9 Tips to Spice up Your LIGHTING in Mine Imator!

While we're talking about Keep On Chucking, the tip number 4 is contrast and brightness.
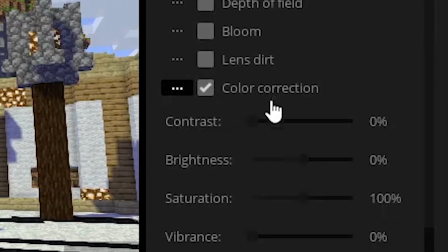(4:10)
Pretty much what you want to do is go to your camera settings, turn on color correction, put the contrast to 100%,
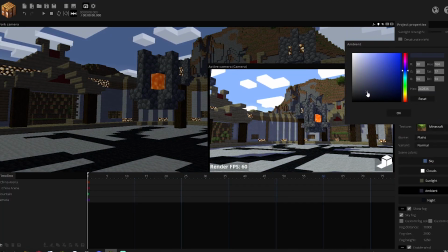(4:15)
put the brightness to 50%, and then lower down the sky and the ambient color of the clouds and everything else so it's not too bright.
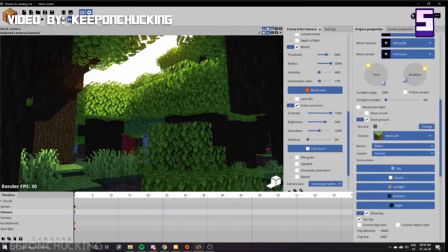(4:22)
This is a tip from Keep On Chucking, which I can give full credit to. That's completely his thing. Again, you should check out his channel. He's got some pretty quality stuff there. Because of all the extra contrast, the lights come to expression that much better. So we can see them more, they pop all that better. So yeah, looks pretty good. Tip number 5, this is a professional rule in cinematography.
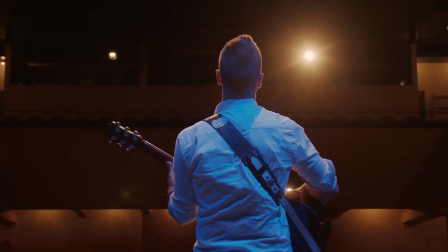(4:40)
Use motivated light. A motivated light is something which is on the screen, perhaps even behind the character, but it's still casting the light onto the character.
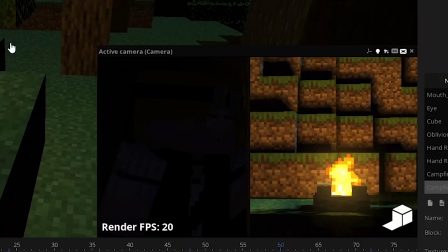(4:47)
So if there's a campfire down at the back, and if you add a light to it, it doesn't really illuminate the character, but the trick is to add another spotlight, which does does shine onto the character.
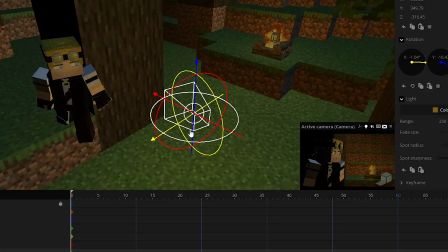(4:56)
If we're reasonable, it makes absolutely no sense for the spotlight to just be floating in the air like that.
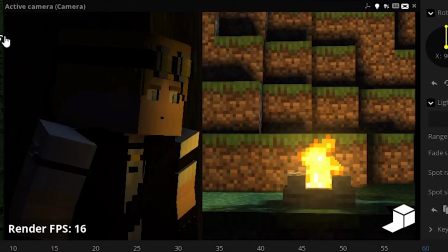(5:00)
Like, there's no light there. But from a context standpoint, it looks good. It looks like the campfire is casting the light onto the character, even though it's not actually doing that. But by adding that extra spotlight, it looks like it is, and it looks way better than before.
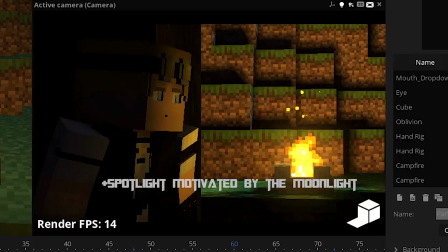(5:12)
This is without, this is with. If you want to go the extra mile, add another spotlight up the top to diffuse the shadows, add another blue spotlight on the other side so it looks like there's moonlight shining on him.
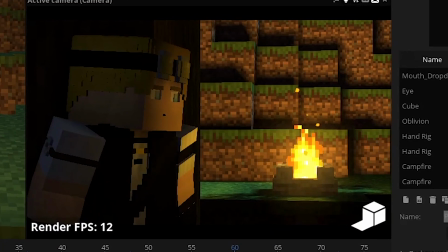(5:21)
Boom, you got yourself a nice little render, and it's quick and it's easy. More red lights are used in Hollywood all the time, and it's really one of those big boy tips that I can give you, so I do recommend you look into it. Tip number six, shoot on the shaded side of your object. Pretty much what I'm saying is shoot towards the light.
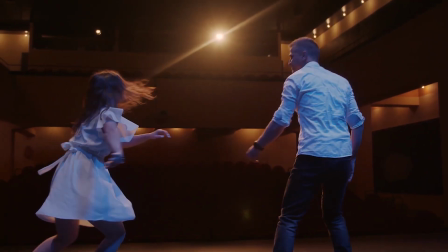(5:36)
This is also a rule in cinematography. A lot of professional filmmakers use that to their advantage. For example, there's a light in the back of your character. You should always shoot the face on the side that has the shadow.
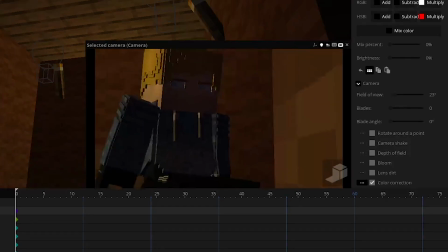(5:47)
You can see it here, it looks cinematic. If I turn the camera around, I mean, the lighting is set up well, but something is missing.
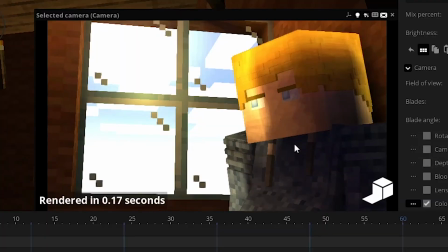(5:53)
There's no cinematic aspect to it. Shoot on the shaded side, aka shoot towards the light, not with it.
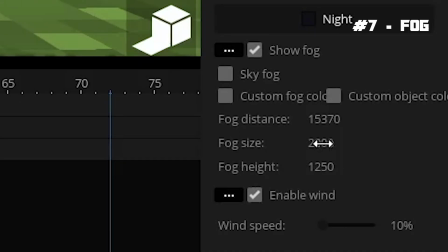(5:59)
Tip number seven, fog. Keep the distance high, just increase the size so it's really small, really gradual. That's it. Like, that's all you gotta do. Environment, right? The atmosphere, it has particles. Fog. It looks way better. Use fog. Trust me, use fog. Tip number eight, color contrast.
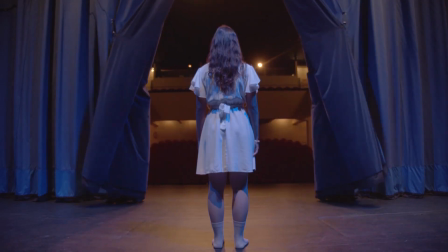(6:17)
Not only can you contrast shadows and highlights, you can also contrast colors. I might have talked about this thing before, the color wheel. The colors on the opposite sides have the greatest color contrast. For example, red and green, or blue and orange, or purple and yellow.
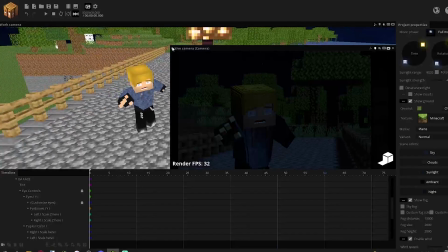(6:32)
Use that to your advantage. I got this little scene on the bridge here. It's pretty cold. I've got the cold moonlight from the better night lighting tips.
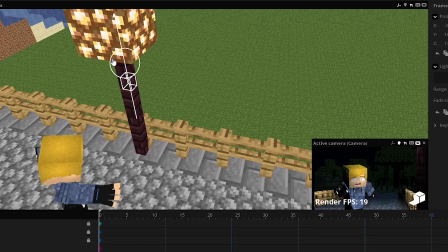(6:39)
Cold moonlight, but there's a warm light with our character and it looks so much better.
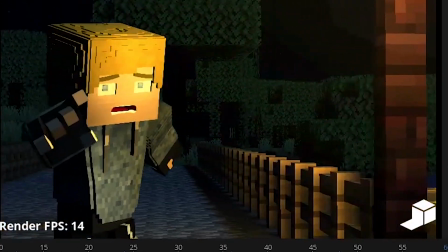(6:43)
I'm even gonna add some glowing surfaces. Look at this. Once again, not much effort, but it looks really good.
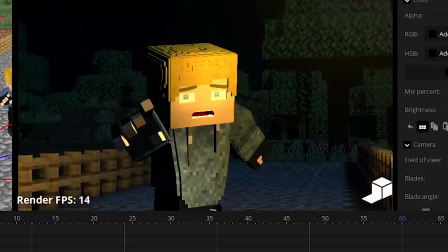(6:49)
You got the warm tones here. We got the cold tones in the background. Color contrast just brings it all out, right? It gives way more attention to the character than to the background. It doesn't need to be orange and blue, it can be literally any contrast. I just like orange and blue the most, so I picked it in the example. Get creative. And finally, tip number nine, light bounce. In the real world, if you shine a light onto a colorful object, let me just try to mimic this. This white light here, I shine it onto the purple headphones, and I'm guessing it's reflecting like a purple tone back onto my skin. I'm not sure because I can't see myself, but that's usually the case because light scatters and light bounces.
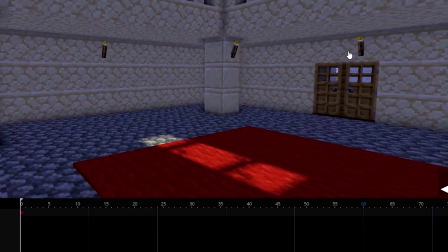(7:23)
So if you shine a strong light onto a bright red surface, that red is gonna get reflected on the surroundings.
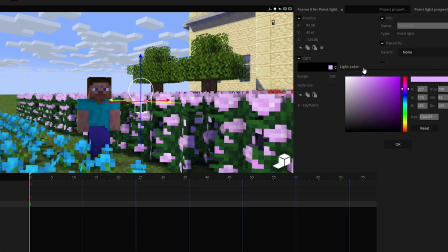(7:30)
So if you want to spice up your scene just a little bit, you should add colorful lights to different colorful surfaces, such as flowers, walls, carpets.
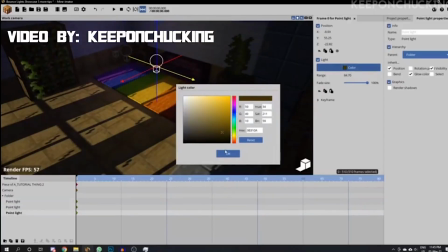(7:38)
Once again, this is something that keep on chucking money into detail in this video. He also had a really pretty example to show, so I recommend you check out his channel.
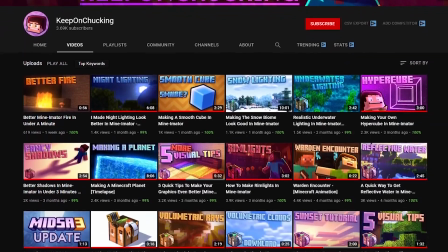(7:46)
The link is in the description. He's doing a good job. You should show him support and all that stuff. And a little extra tip at the end, tip number 10, treat every frame of your video like a render, like a wallpaper. Treat it like this is wallpaper, final result. So if there's this random shot in your video, so if it doesn't look wallpaper worthy, then that scene is not good. Every single scene, every shot, every time the camera changes, it needs to be wallpaper quality.